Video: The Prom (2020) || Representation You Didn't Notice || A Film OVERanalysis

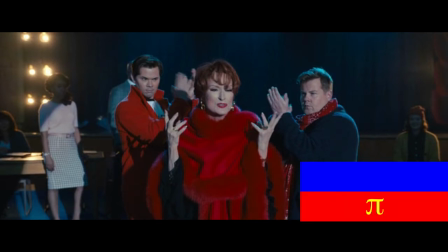256s
Well I'll be damned if those aren't the colors of the polyamory flag down to the gold accent to represent yellow. Of course those colors look fabulous together and they catch your attention but isn't it more fun to think a pride flag was being represented?
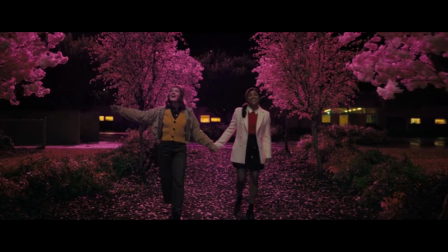268s
I sure do. Oh look at these lovely young actresses singing dance with you hand in hand with the shades of pink and orange and red and yellow and white and hang on a minute those are the colors of the lesbian flag!
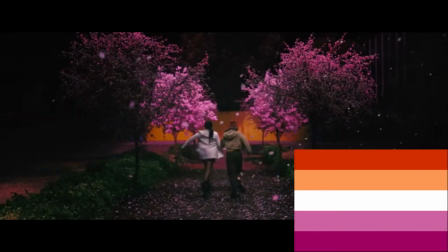282s
Gasp! Two lesbian characters being showcased in the very colors of their pride flag? Come on now what are the chances.
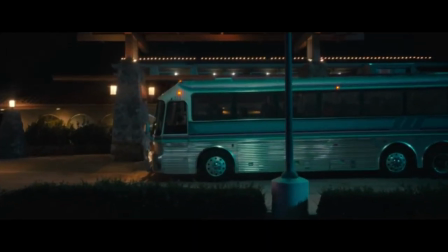288s
Here we have the bus cell celebrities are traveling in. Notice the colors? Hang on let's get a better shot from later in the film.
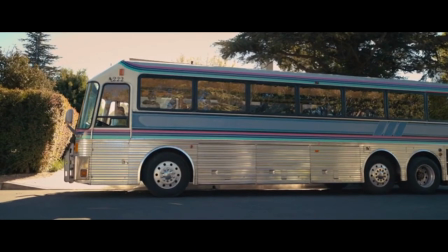295s
Ah there we go. Yep there's that pink purple and blue again. Woo bisexual pride.
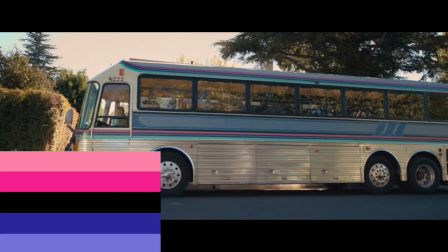301s
Did you know that these colors are also featured in the omnisexual that's me and gender fluid flags.
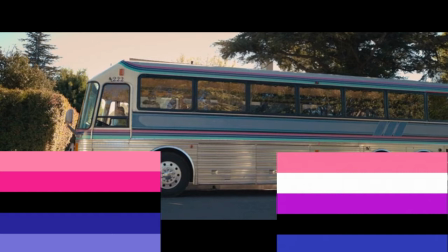306s
Now these flags I don't think are ever specifically depicted but they both do have those shades in them so let's take it shall we.
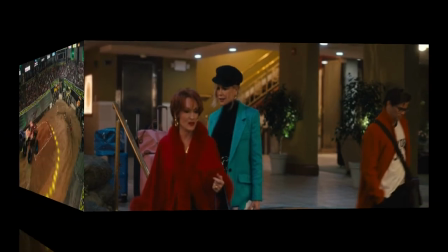313s
See pink and blue again. You can't escape it. Okay you want to see me really stretch these theories?
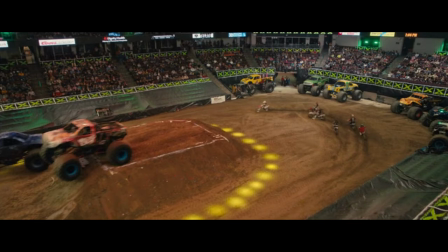319s
You're on. Here we have monster trucks yeah. I see many shades of gray and green and black.
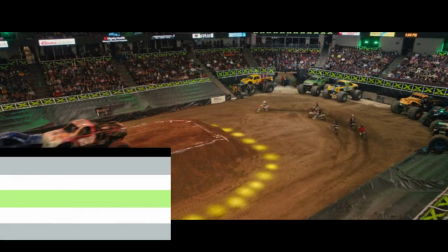326s
Did you know these are the colors of the agender and aromantic flags? True story I know.
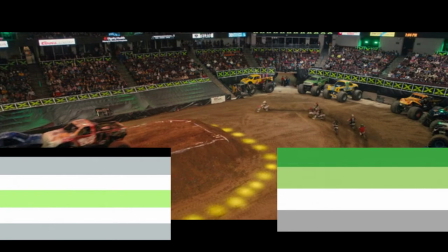331s
I'm blowing your mind right now and I ain't even done.
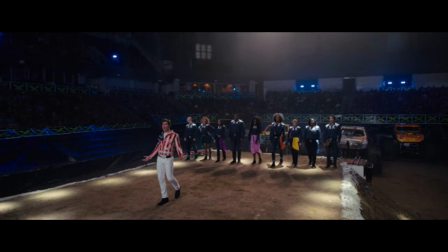334s
Now we have the aptly named the acceptance song which no one really wants to accept exists but boy was it amusing and served a purpose. But ignore the star spangled jacket and focus on the gospel singers. Note the bandanas.
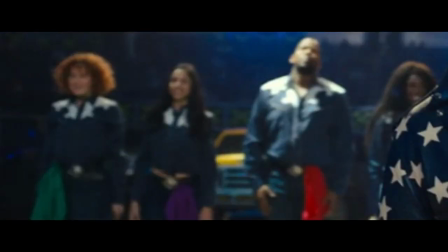347s
Each person is wearing a bandana with a color depicted on the pride flag. Want to make it more special?
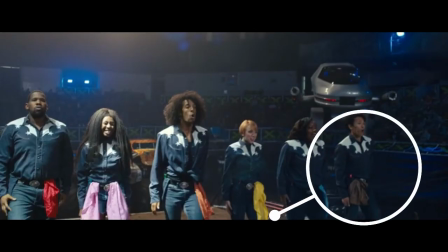353s
Let's focus on the one on the far right. This person has brown. Wait, brown isn't on the pride flag.
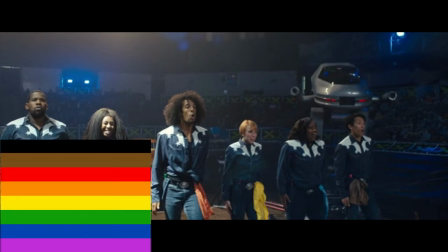360s
Ah, but yes it is my little viewers. In more recent years, the pride flag has added the colors brown and black. Black for diversity and brown for inclusivity to represent the struggles LGBTQ plus people of color face and show that these people matter.
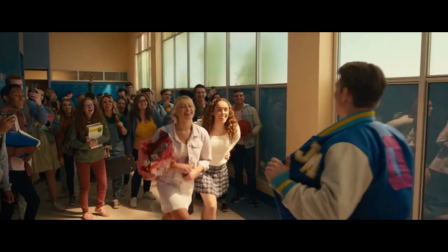373s
These are some pretty inclusive bandanas. While the school's colours are yellow and blue, notice how his number is in pink? We just can't escape blue and pink. I told you, almost always present and together.
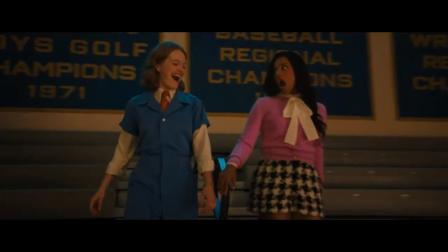385s
During the you happen number, again we have Joellen Palman and Ariana DeBose rocking the masculine and feminine colours, but it's a bit more than that.
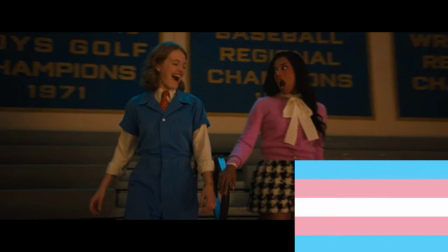393s
Did you know blue, pink and white are the colours of the trans pride flag? I'm sure by the start of this. You thought I was totally nuts but now you might just be thinking there is some reason to my madness but I'm not done yet.
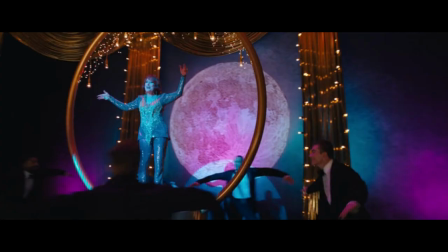404s
Oop, lilac time. How daring. Do I even have to say it? I'm not crazy guys.
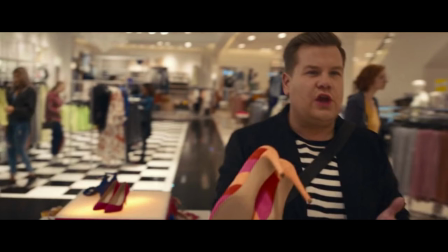410s
Stay what you want but a gay man is shopping for a lesbian and the first shoes he picks just so happen to resemble the lesbian flag.
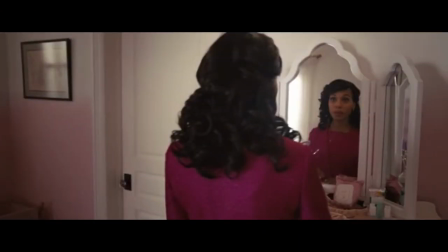416s
This is getting nuts. Oh look at Washington with her bold pink. Fuchsia if you're nasty.
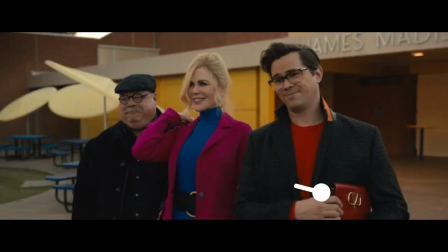421s
What I say.
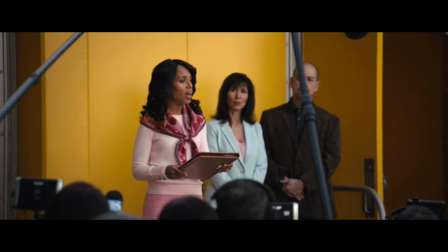422s
You think department stores know what to grab off the rack when she walks in oh hello mrs green let me guess something in pink all this pink and blue makes
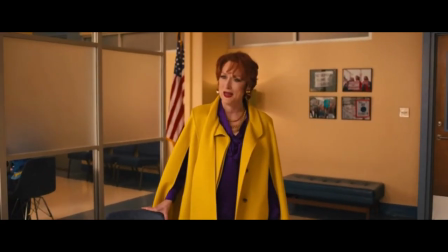431s
me want a raspberry blueberry frozen slurpee anyone else want one oh yay a break from the blue and pink okay yellow and purple
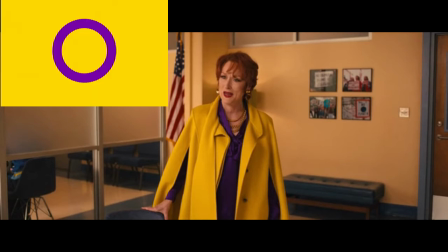439s
nothing special there holy moly those are the colors of the intersex flag is there anything they didn't think of if we wanted to we could push this a little she is technically wearing yellow purple black and she is white so does this count also as the non-binary flag?
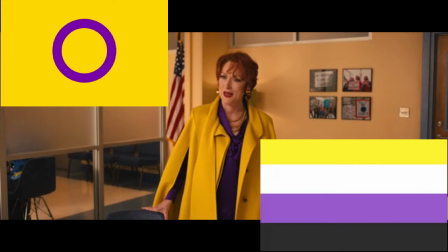456s
Eh who cares I'm taking it anyway non-binary matters too god damn it.
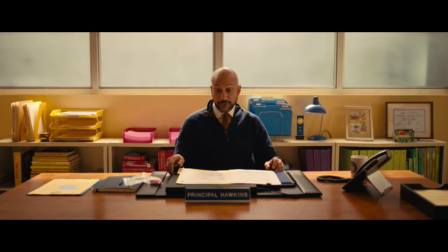461s
There's that pink and blue again but wait now we've added yellow could could it be the pansexual flag?
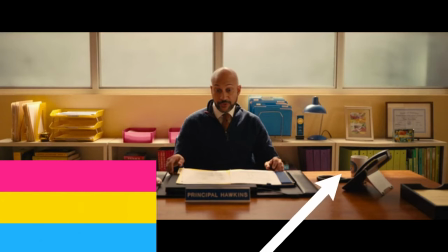468s
The color plot thickens. Over here we have some green and purple and white also known as the genderqueer
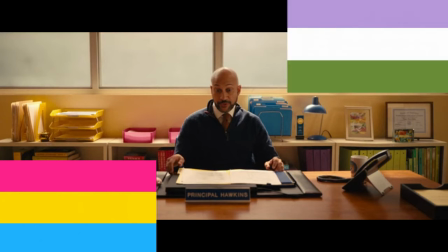475s
flag and funny enough is also the colors of the suffragette's flag designed in 1908.
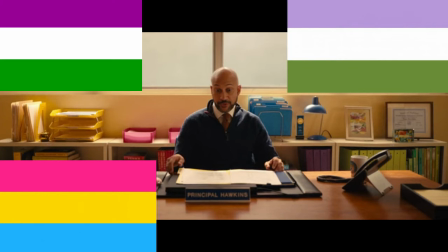481s
Thanks for those voting rights ladies. I used my voting rights to vote for marriage equality. I bet they'd have hated that.
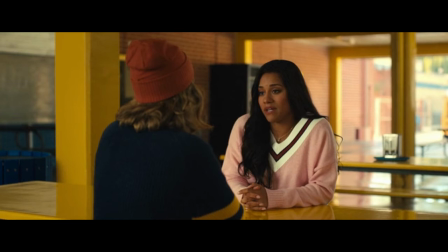487s
Alyssa kind of takes after her mother but I'm sure she is forced to wear pink a lot but let's zoom in on the collar.
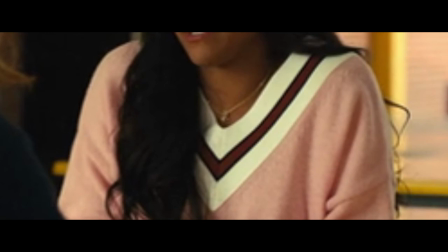494s
She's rocking the brown and black of the new pride flag even in the same pattern.
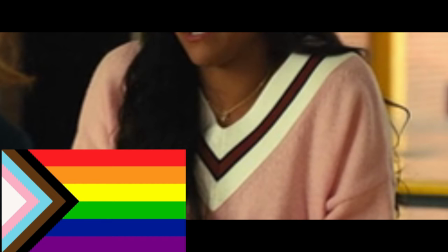499s
Is this her way of saying I want to be a proud gay black woman? Sing it Alyssa!